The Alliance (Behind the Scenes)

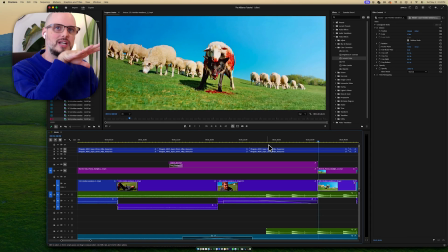(41:17)
But because that moment lingers, I think a little too long and I don't want to bore the audience,
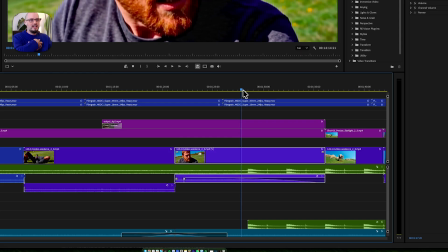(41:22)
but instead I want to amplify what's happening in the audience's heart. Right here, you can see right here, this is where I bring in the music. Right? And by doing that, let's see.
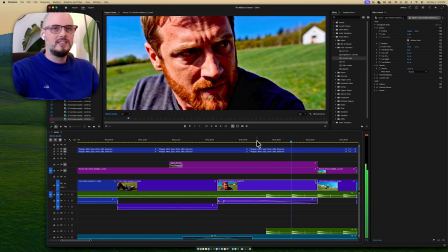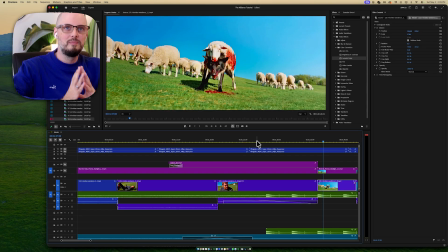(41:43)
So you see what I'm doing? I'm saying, I'm agreeing with the audience. I know that that shot's going to be too long. I know that they want to cut. So I'm just going to say, it's coming, right?
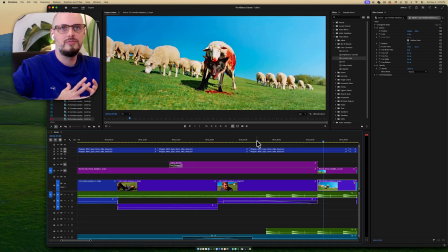(41:57)
I'm going to assure them with something that's almost fun. The music, right? And in doing so, sorry, my screen got a little frozen there for a second. Anyway, in doing that,
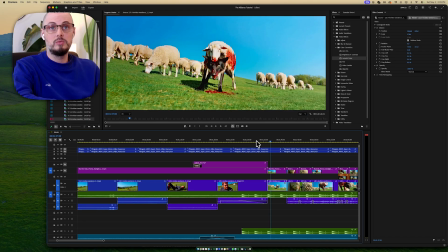(42:14)
I don't torment the audience too much and make things what I would say like slowly paced.
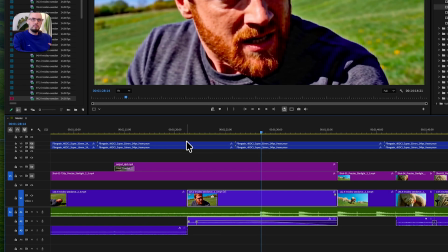(42:21)
So that's the essence of the long shot. But back to the point of like, well, how does the long shot get more completed?
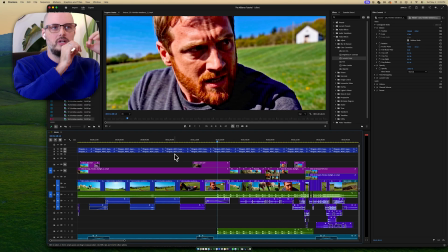(42:27)
It is, I think, in part with your very minimalistic, fine-tuned color grading. It couldn't be simpler, right? Like just simple shifts of color, of curves and hues and saturation and luminosity.
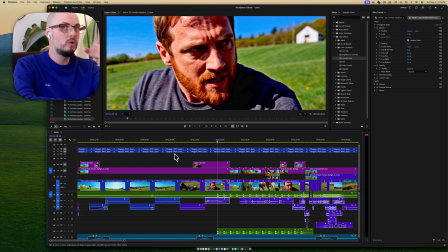(42:40)
Just very simple stuff. As you can see, the more important thing is how you're moving the camera.
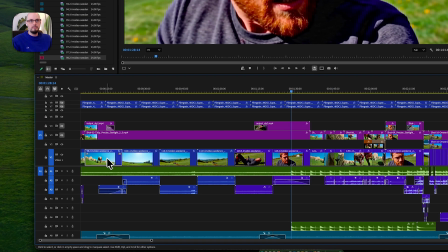(42:47)
This was, other than this clip, this was image to image, right? But these were all just video and text. I put this clip in, and I used a text, and it used extend inside of in video, and I got this.
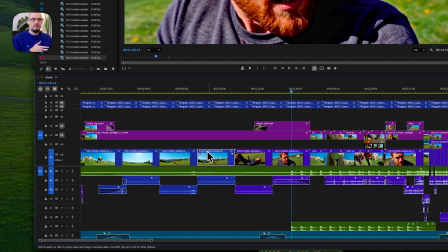(43:05)
And then I just did the same thing here, and here, and here, and here.
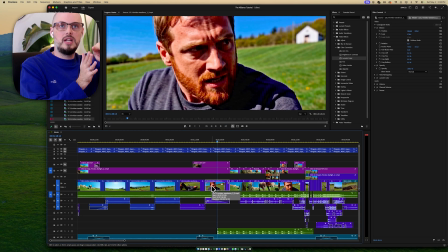(43:10)
I was just feeding the last videotape that I liked back in and using text. There was no more images. It was one video and text.
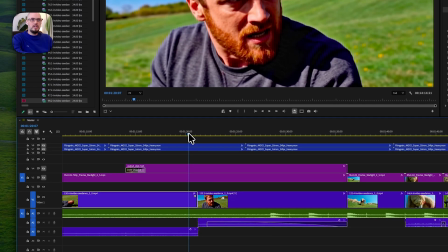(43:18)
The key is, and I hope that I've shown you that the key is, it's the magic trick of what's happening.
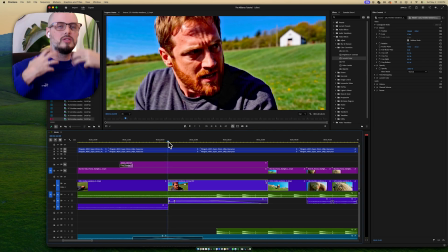(43:27)
Is there any camera movement and something to look at, like someone breathing or something happening or someone moving or the camera moving quickly? Is there anything like that that can help hide that so that the audience isn't expecting something,
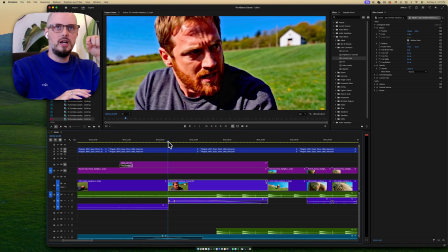(43:41)
that they notice your cut as because they're expecting something? Now, cleaning up the cut, color, right?
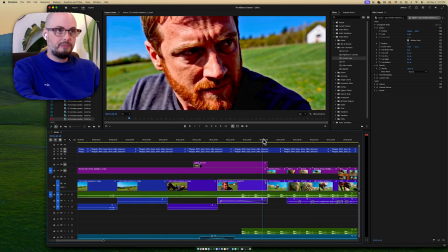(43:52)
And finalizing, one problem does start to occur. And that is Seedance does get a little unsharp filter, right?
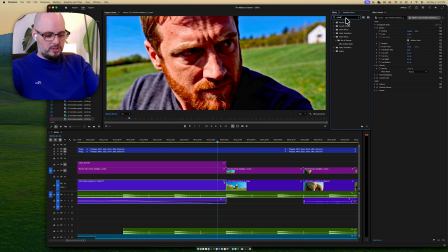(44:05)
That unsharp filter. Let me pull that on here super quick. Unsharp. This look, this unsharp mask. This look,
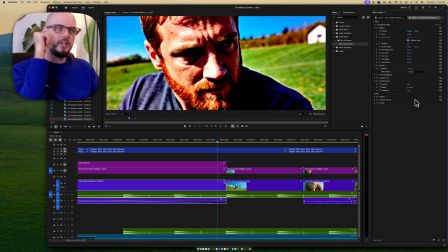(44:20)
this kind of look, right? It's a little bit in the Seedance model, where it just kind of makes it look globby and blobby and VHS-y almost, right?
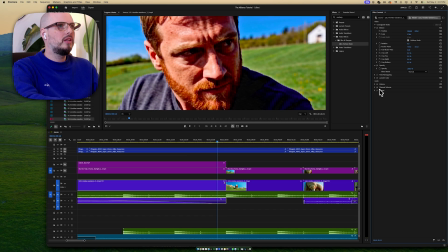(44:35)
So this was the clip, and I think I don't even have any color on this.
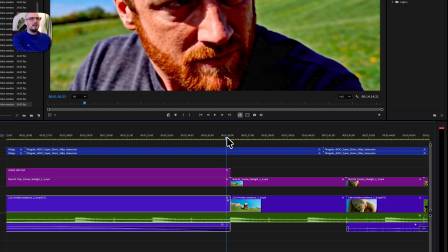(44:41)
Yeah, nothing, right? But I was like, you can kind of see it gets a little unsharp masky.
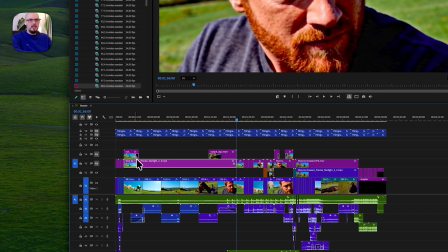(44:48)
So I took this, I took this entire clip, as you can see here, the purple one on top, and I exported out this whole clip, threw it into Topaz Astra
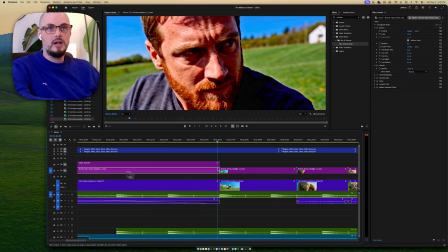(44:58)
used Starlight 2.5 and exported it out, and I got this. Way better. Obviously, I did some color correcting here too. You know what I mean? I do add a little Gaussian blur, just 0.5 on
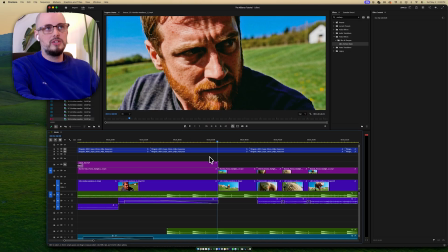(45:18)
Starlight 2.5, because it's just a slight bit too sharp for me, so I just blur it a little bit.